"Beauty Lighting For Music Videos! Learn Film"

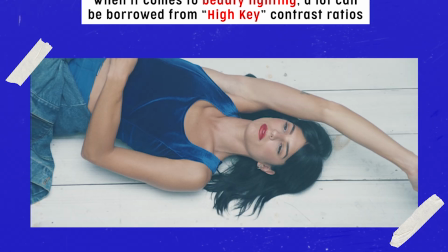[0:07]
Earlier in this course, we touched on the term high key, which basically describes a contrast ratio with little to no shadows.
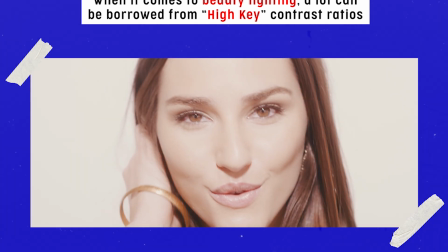[0:15]
In a lot of ways, beauty lighting embodies this idea to the max. With this sort of lighting, there is no shadows.
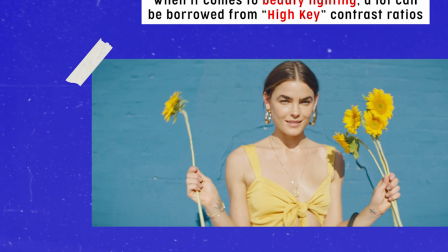[0:22]
The face is evenly lit from side to side. Well, up until this point,
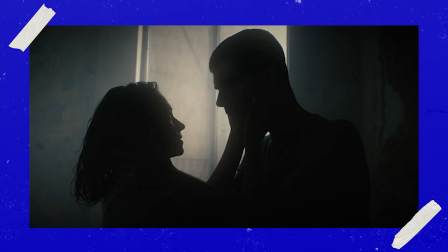[0:27]
we've walked you through our approach to lighting for creating a cinematic mood and that just sort of stems from our work and music videos and feature films.
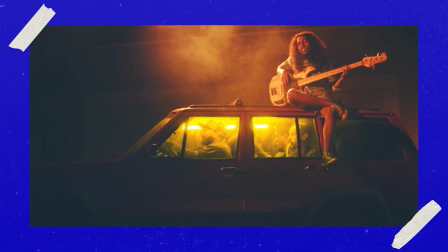[0:35]
You know our sensibilities are more in line with sort of shadows and moods and
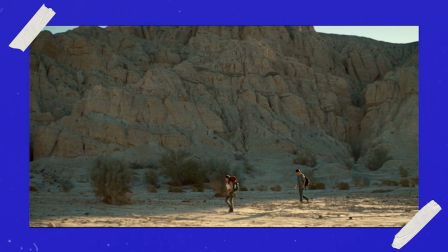[0:40]
contrasts but you kind of have to abandon a lot of that when you're approaching beauty lighting.
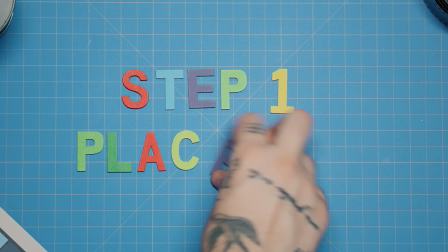[0:46]
So how do you get this look right? So the first step is placement. Placement of the lights is crucial for beauty lighting.
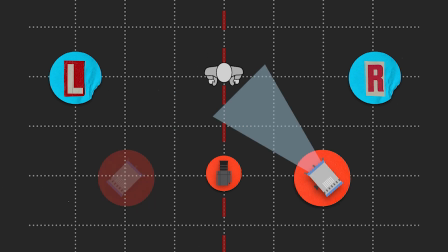[0:53]
Instead of having a key light from the left or a key light from the right, you need to place your lights right above and below your camera.
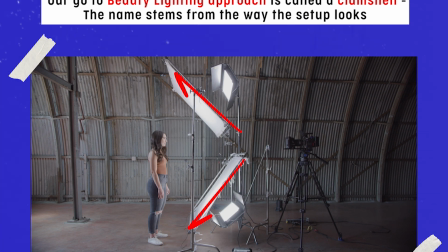[1:00]
We like to call this a clamshell because if you actually look at the setup from the side, it does sort of resemble the shape of a clam.
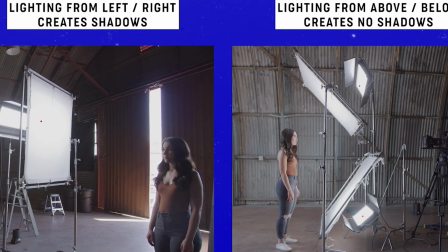[1:07]
I think the best way to explain how a clamshell works as a lighting setup is to compare it to a more traditionally lit cinematic lighting approach.
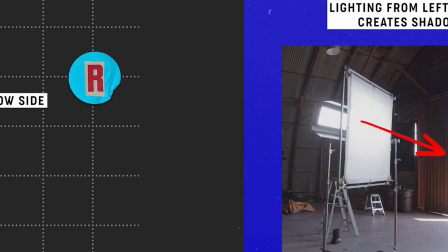[1:16]
So here's our first shot.
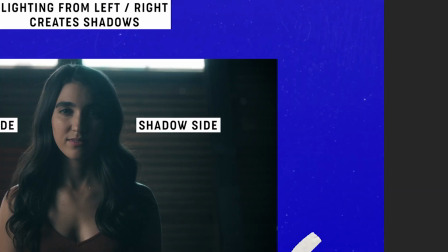[1:17]
We're keying our subject from the left and you know this would typically be how you'd approach lighting a low key you know, moody lighting approach with tons of shadows and contrast.
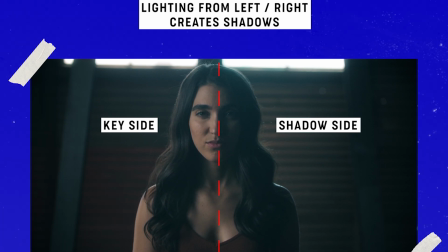[1:26]
And this would look great for a drama, but for beauty lighting, you wanna light your subject without shadows.
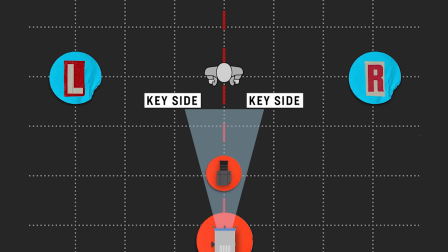[1:32]
So that's where the placement of lights and the clamshell works really great because instead of keying from the left and having shadows on the right or vice versa,
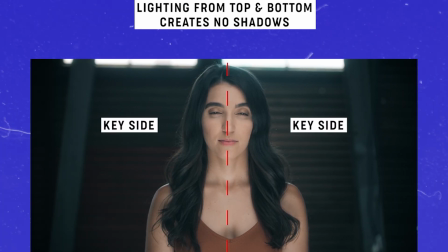[1:40]
you're placing your lights on the same plane as your camera and your subject. You know, basically lighting the entire front half, you know, eliminating all shadows.
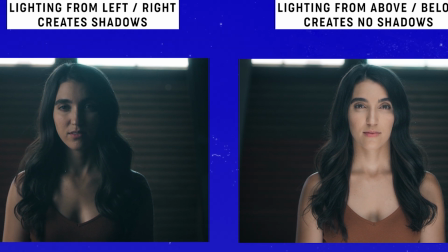[1:49]
Not only that, but the combination of lighting from above and below you know just fills your subject in with light and the last thing you need
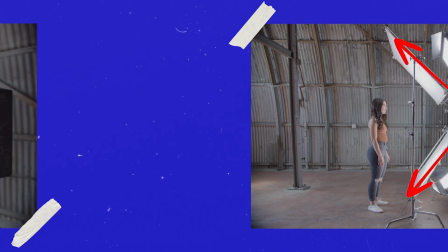[1:56]
to place is your camera don't forget when you're setting up the lighting you know your top and the bottom elements of this clamshell to leave a little
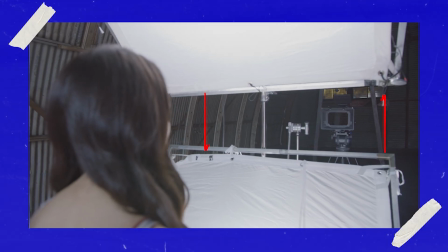[2:03]
gap in the middle to where your camera and the lens can shoot your subject step
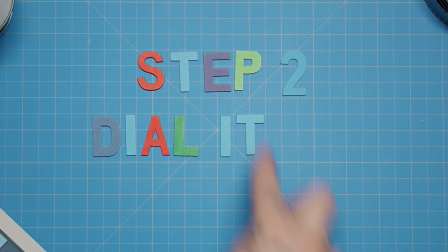[2:10]
2 is dialing in the lights you
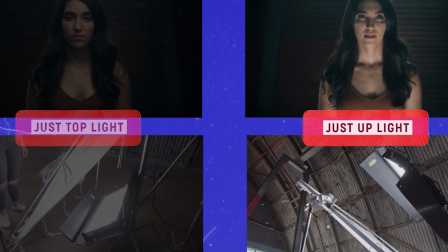[2:14]
can see if we just played the top light in the clamshell or just played the bottom line the clamshell it It starts to create shadows on your subject's face.
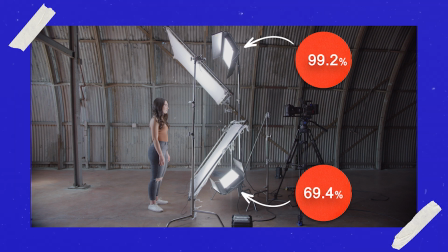[2:22]
So you want to dial in the points of both the top and the bottom to taste to where you feel like your subject is evenly lit.
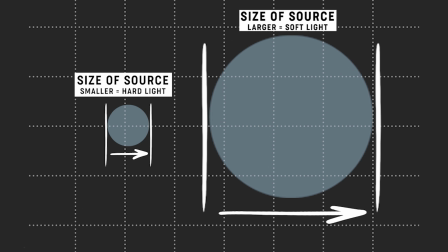[2:33]
Something to consider as well is making your source as large as possible.
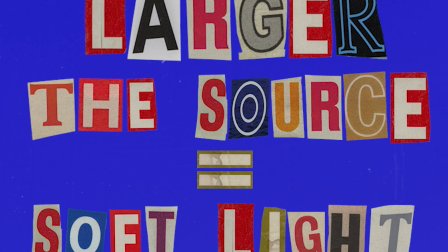[2:38]
You know, we've touched on soft light earlier in this course in previous lectures and essentially by making your source larger,
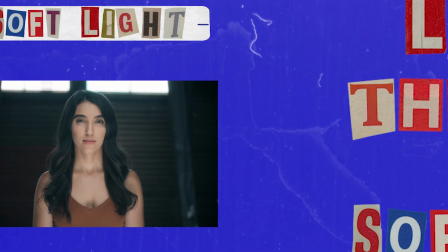[2:45]
it'll appear softer on your subject. And since this is beauty lighting, you know, softer lighting is going to make your subject just look better.
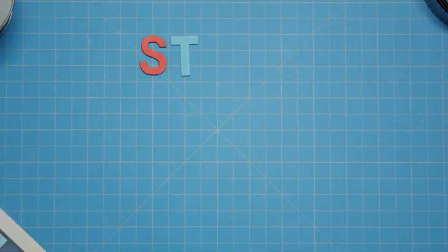[2:56]
Step three.